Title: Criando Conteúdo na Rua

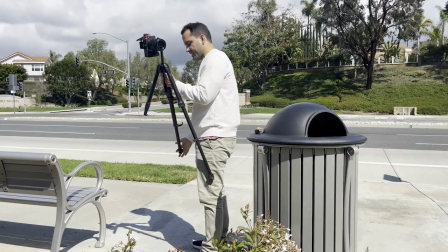(4:07)
E esse é o vídeo que eu vou fazer aqui. Esse ângulo aqui eu vou fazer um pouquinho mais artístico, um pouquinho.
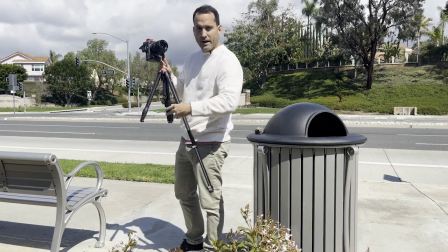(4:14)
É um ângulo de baixo pra cima, eu sentado ali,
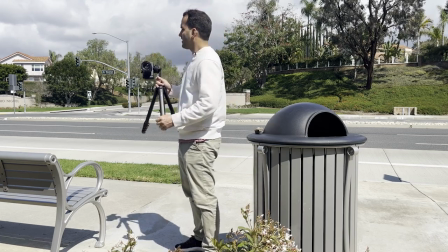(4:18)
e aí vai me ajudar a criar um outro ângulo, meio que movimento saindo um pouquinho desse banco, pra não ficar só aqui nesse banco.
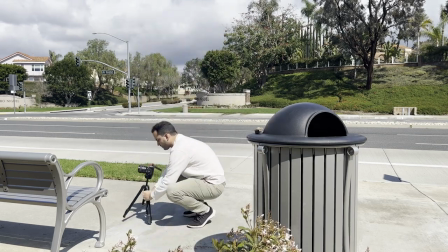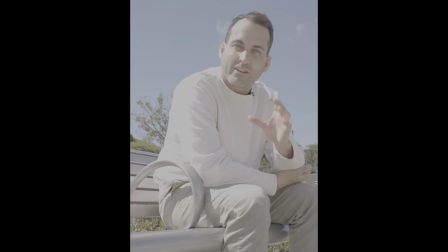(4:40) Sempre que eu estou trabalhando bem, focado, me dedicando e sendo honesto com todo mundo na minha vida, sorte me acha de uma maneira ou outra.
Eu gosto desse ângulo, é bom, me faz sentir bem, parece que eu estou conversando com as pessoas.
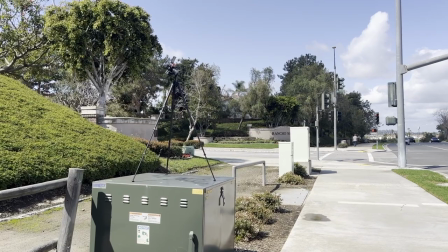(4:55)
Vamos pro próximo ângulo. Vou fazer mais um takezinho aqui, esse é um dos últimos, aquele ângulo de cima para baixo, é bem legal,
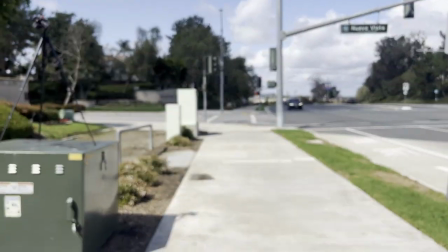(5:03)
vai ser meio quadrado, né, porque vai vir assim, é como se fosse eu saindo aqui do banco e indo ali conversar,
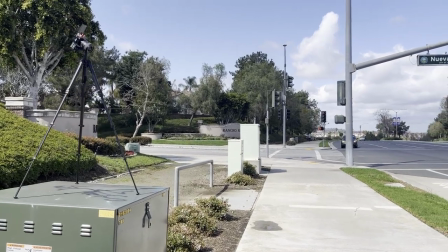(5:12)
porque se não tá parado toda hora no banco conversando, meio que cria um movimento um pouquinho na minha cabeça.
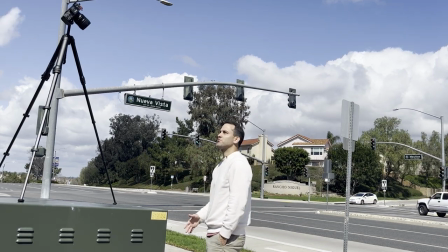(5:19)
Isso é questão de tudo na minha vida Não sonho em dinheiro A sorte acontece comigo quando estou fazendo coisa boa Sendo honesto e trabalhando duro
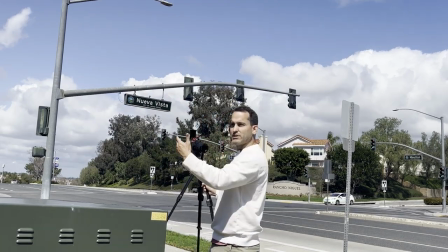(5:29)
Eu vou fazer outro take agora Vem aqui conversando Vai ser mais um close-upzinho Como se a pessoa estivesse aqui do meu lado
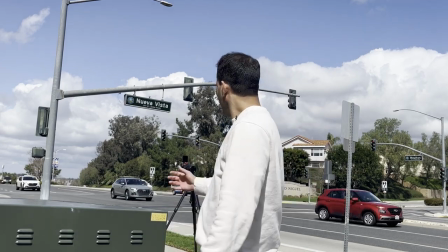(5:37)
Vou fazer contra o sol um pouquinho Vimando contra o sol ali Só pra ficar um pouquinho mais diferente
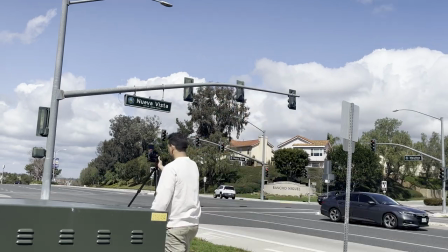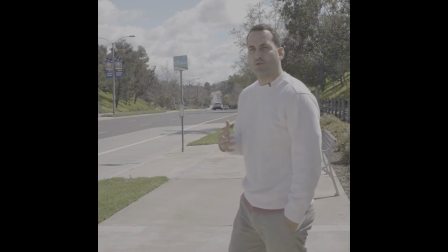(5:49) Então quando alguém te chamar de sortudo, veja isso como um elogio,
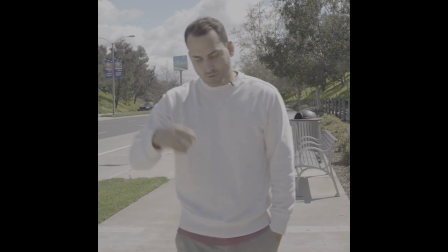(5:53) porque essa sua sorte está vindo das suas decisões que você está tomando todos os dias.
Mais um vídeo finalizado para o Instagram, eu gosto muito desses videozinhos, tem muita chance de ser criativo, de tentar ângulos novos, de ver como é que faz cada cena, estou Estou me amarrando, então estou me amarrando em criar esses conteúdos,
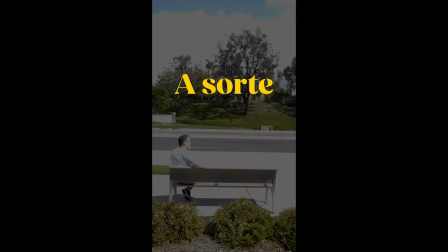(6:23)
vamos ver como é que vai ficar.
A sorte não vem para quem fica parado.
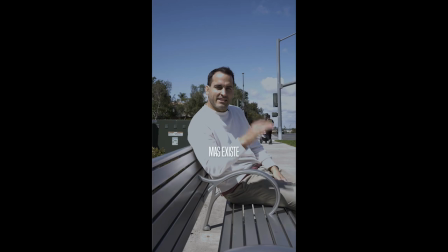(6:28) A questão de sorte existe sim, mas existe para aquelas pessoas que se movimentam.
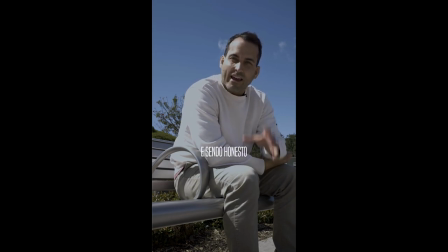(6:32) Sempre que eu estou trabalhando bem, focado, me dedicando e sendo honesto com todo mundo na minha vida, sorte me acha de uma maneira ou outra.
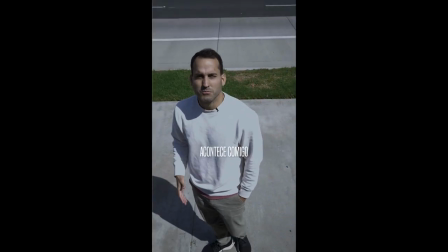(6:40) Isso é questão de tudo na minha vida, não só em dinheiro. A sorte acontece comigo quando eu estou fazendo coisa boa, sendo honesto e trabalhando duro.
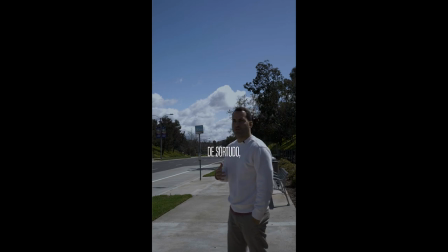(6:49) Então quando alguém te chamar de sortudo, veja isso como um elogio. Porque essa sua sorte está vindo das suas decisões que você está tomando todos os dias.
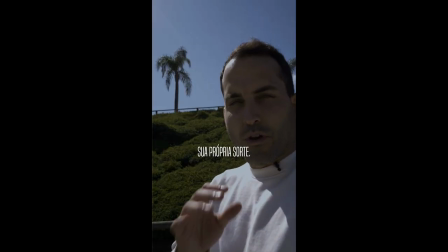(6:59) Continue criando sua própria sorte.